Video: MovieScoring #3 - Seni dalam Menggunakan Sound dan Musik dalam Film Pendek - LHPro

Fungsi sound dan musik adalah untuk menggambarkan suasana pada film. Apa yang ingin kamu gambarkan dalam film? Menentukan apakah kamu menggunakan sound saja, musik saja, atau menyatukan keduanya.
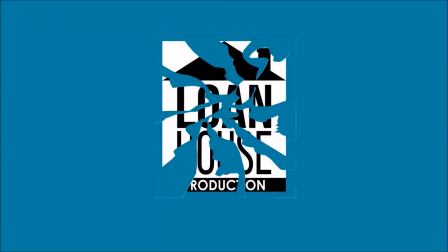Hai, mau disini bersama Ella Bro. Misalkan pada scene ini.
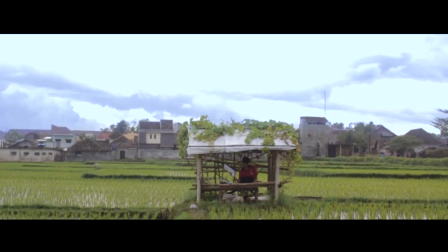Pada scene ini, dengan menggunakan sound saja, kita dapat menggambarkan suasana yang terjadi di sekitar tokoh, seperti sawah, angin, air, dan kertas. Sementara saat menggunakan musik, kita dapat menggambarkan hal lain Misalnya, kita beri musik pada scene itu
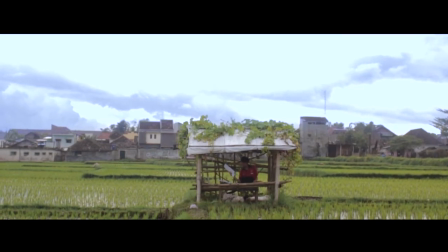Scene terlihat jadi lebih sedih, walaupun kita tidak tahu apa yang terjadi dengan toko Tapi bagaimana dengan musiknya jika dirubah?
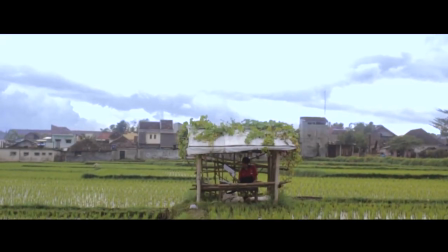Hasilnya jadi berbeda kan? Artinya musik punya kekuatan lebih untuk menggambarkan mood pada film Contoh lain pada scene sederhana ini
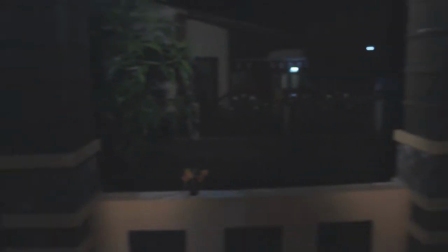Scene ini cukup sederhana dengan memberikan sound effect anjing yang menggonggong untuk menggabarkan suasana malam yang sedikit horror
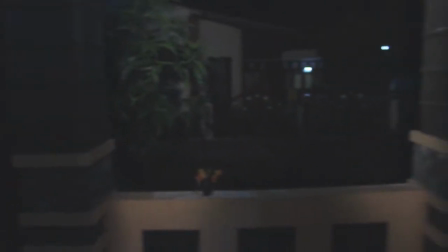Dengan menggunakan musik, kita dapat memaksa penonton untuk merasa takut walaupun sebenarnya tidak ada apa-apa pada scene tersebut Dalam film pendek kami, Sillyphobia, kami menggunakan dua pilihan untuk menggabarkan scene ini Nah,
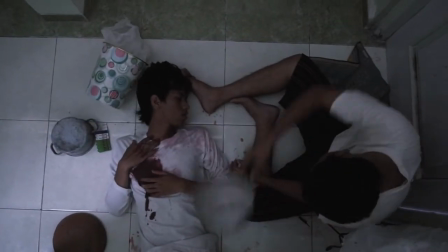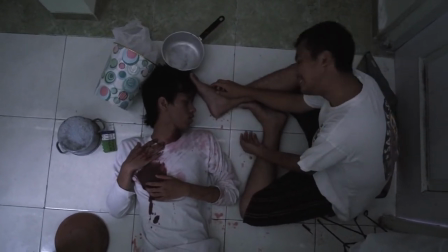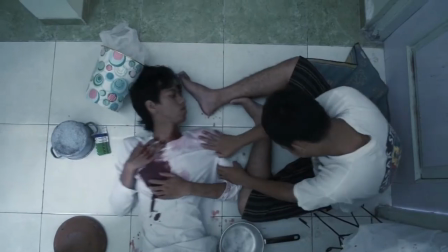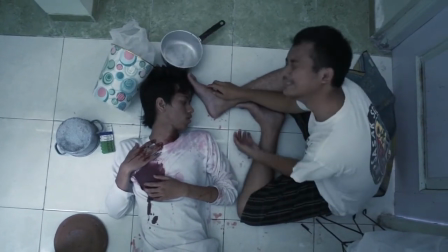biar teman-teman lebih forever pilihan pertama Karena menurut mereka penggambarannya lebih tegang Walaupun sederhana, kita harus belajar peka bagaimana memilih sound dan musik Dan bagaimana cara menempatkannya dengan bijak Tidak selalu menggunakan musik lebih
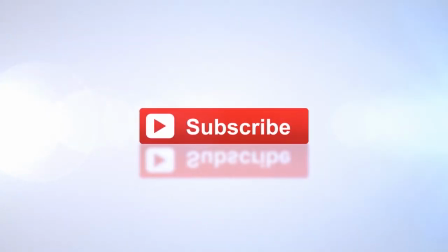154s
baik daripada menggunakan sound Misalnya pada pilihan-pilihan perang Banyak filmmaker lebih memilih untuk menggunakan sound saja tanpa musik Untuk menggabarkan suasana pada film Sehingga penonton merasa berada di lokasi